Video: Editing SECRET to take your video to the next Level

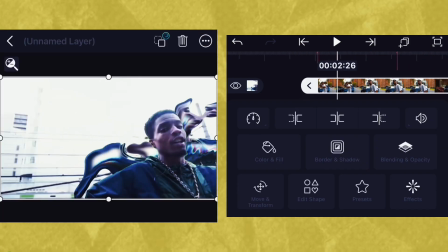[3:44]
looks good so now what i'm gonna do is do the transition over to this shot right there so now in this shot i
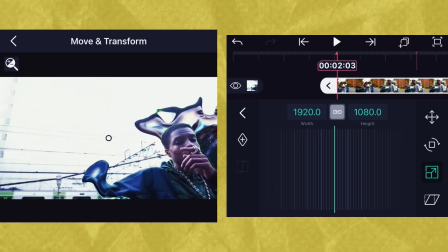[3:52]
want to make a zoom in so what i can do is add one keyframe of scale at the beginning and one keyframe of position at the beginning also then move
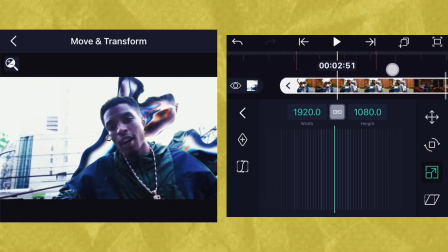[4:01]
it move my timeline a little bit further then put another keyframe of scale right there
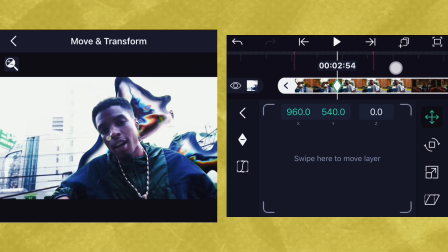[4:08]
and a keyframe of position at the same place so now i'm gonna go over to this first keyframe
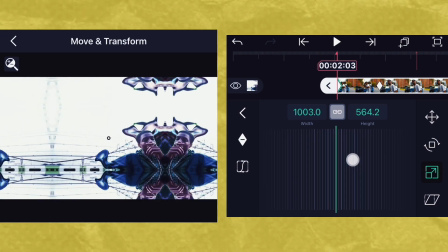[4:14]
and scale down scale down my video and position it like this
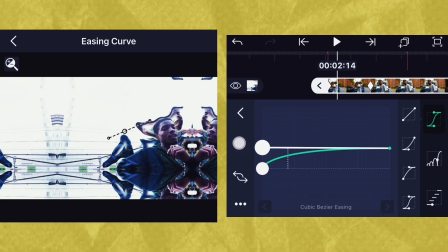[4:22]
for the final step i'm just gonna add a graph again add the same graph that you put on position
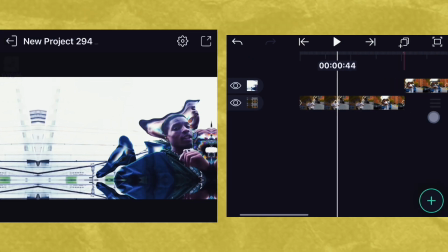[4:31]
into your scale so this
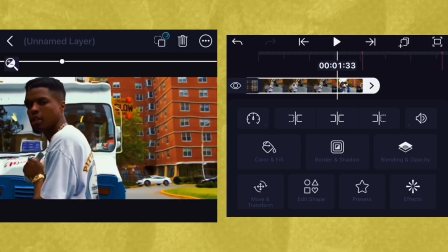[4:38]
is how it looks and to make it look better you can add your motion blur
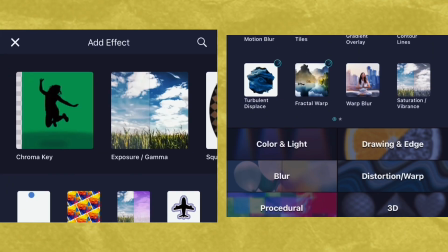[4:45]
this will make it look 10 times better now
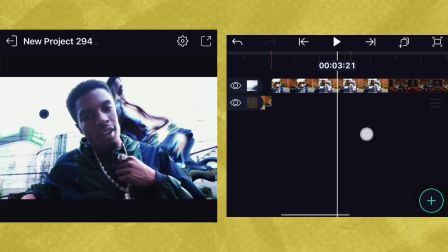[4:52]
what i'm gonna do next is a rotation so what i'm gonna do is
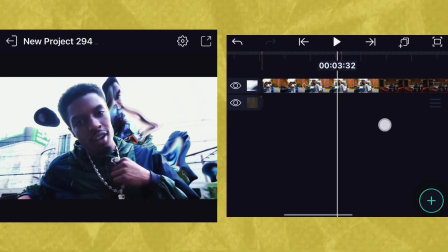[4:57]
do a simple zoom zoom in with the rotation to make some variation in my movements
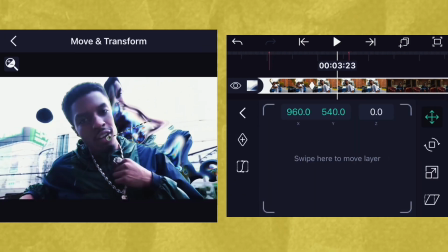[5:03]
so now what i'm gonna do is go and move and transform go on rotation
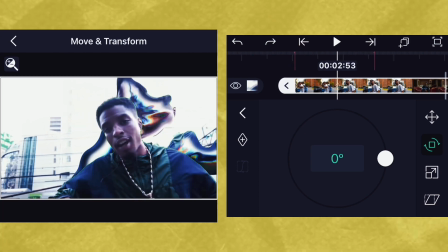[5:08]
i'm gonna add one keyframe right there where my keyframe
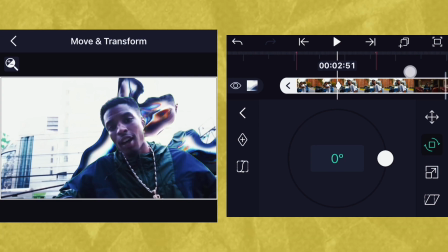[5:14]
of position and scale handed i'm
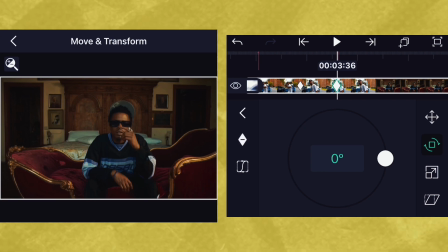[5:17]
gonna put another one right there where i want my zoom in to occur and then i'm gonna put another one here then you're gonna do the same for your position keyframes and your
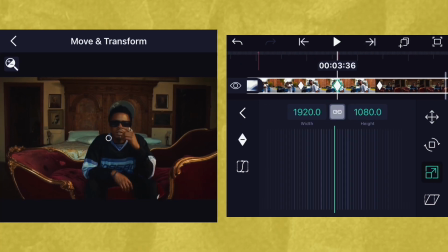[5:32]
scale keyframes simple now the middle keyframe will be where your zoom will occur now
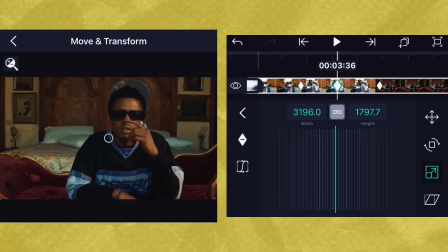[5:38]
all you have to do is zoom in and position your
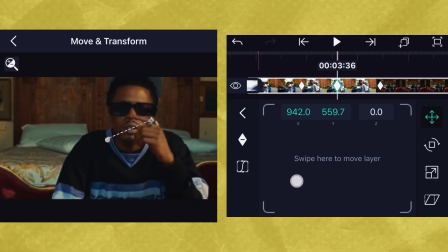[5:44]
your clip the way you want it so and
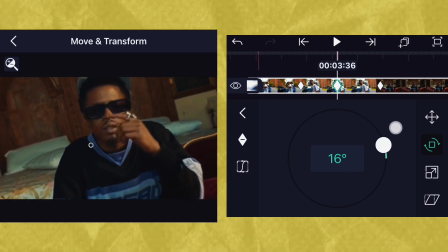[5:51]
then just do a simple rotation
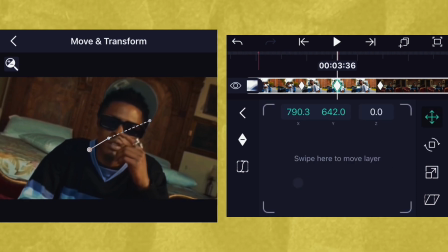[5:57]
like this and
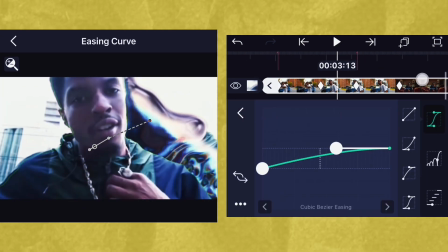[6:03]
simply add the graph between all of your keyframes to make it smoother
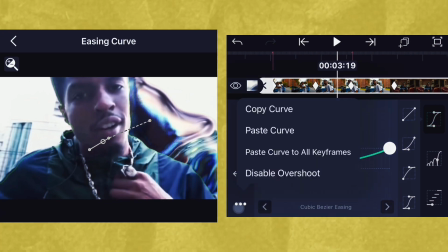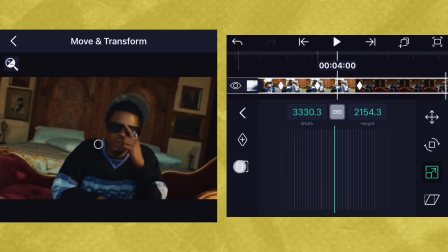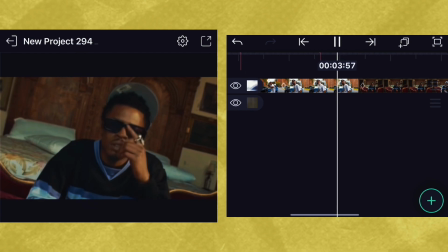[6:21]
so now this is what it should look like and yeah this is basically the
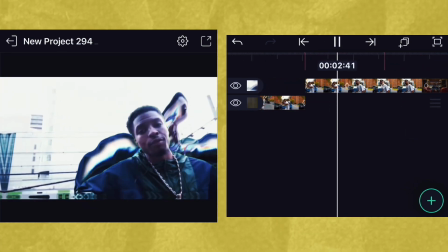[6:26]
basics of movements in your video this is dynamic and pleasing to watch
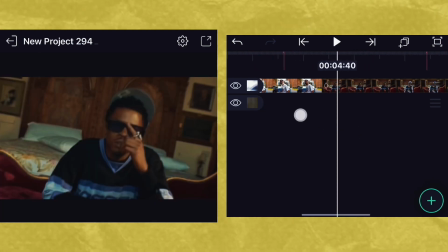[6:31]
you can apply the same technique to the rest of your video just make sure that the movements
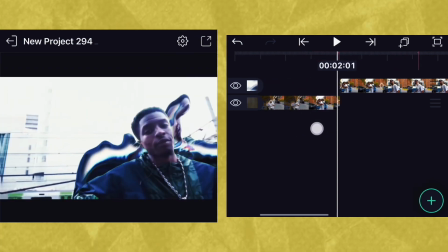[6:36]
are versatile and that to just don't do zoom
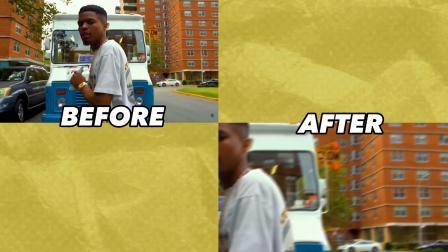[6:41]
in and zoom out and you'll be good as you can see simple movements made a big difference on how the video turned out and how dynamic it
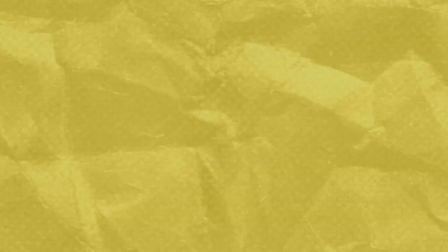[6:49]
is so hope the video was helpful enough to make you guys level up your editing skills and if it was don't forget to subscribe to my
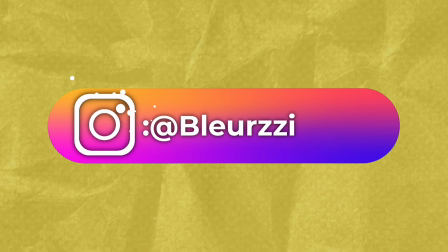[6:58]
youtube channel leave a like go ahead and follow me on instagram on tick tock and
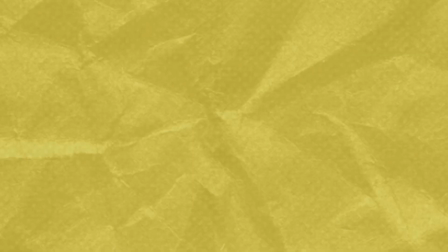[7:04]
also if you're an editor on highlight motion don't hesitate to buy my vfx pack link in description if you want to see more videos like this don't hesitate to check out my channel and see you in another video.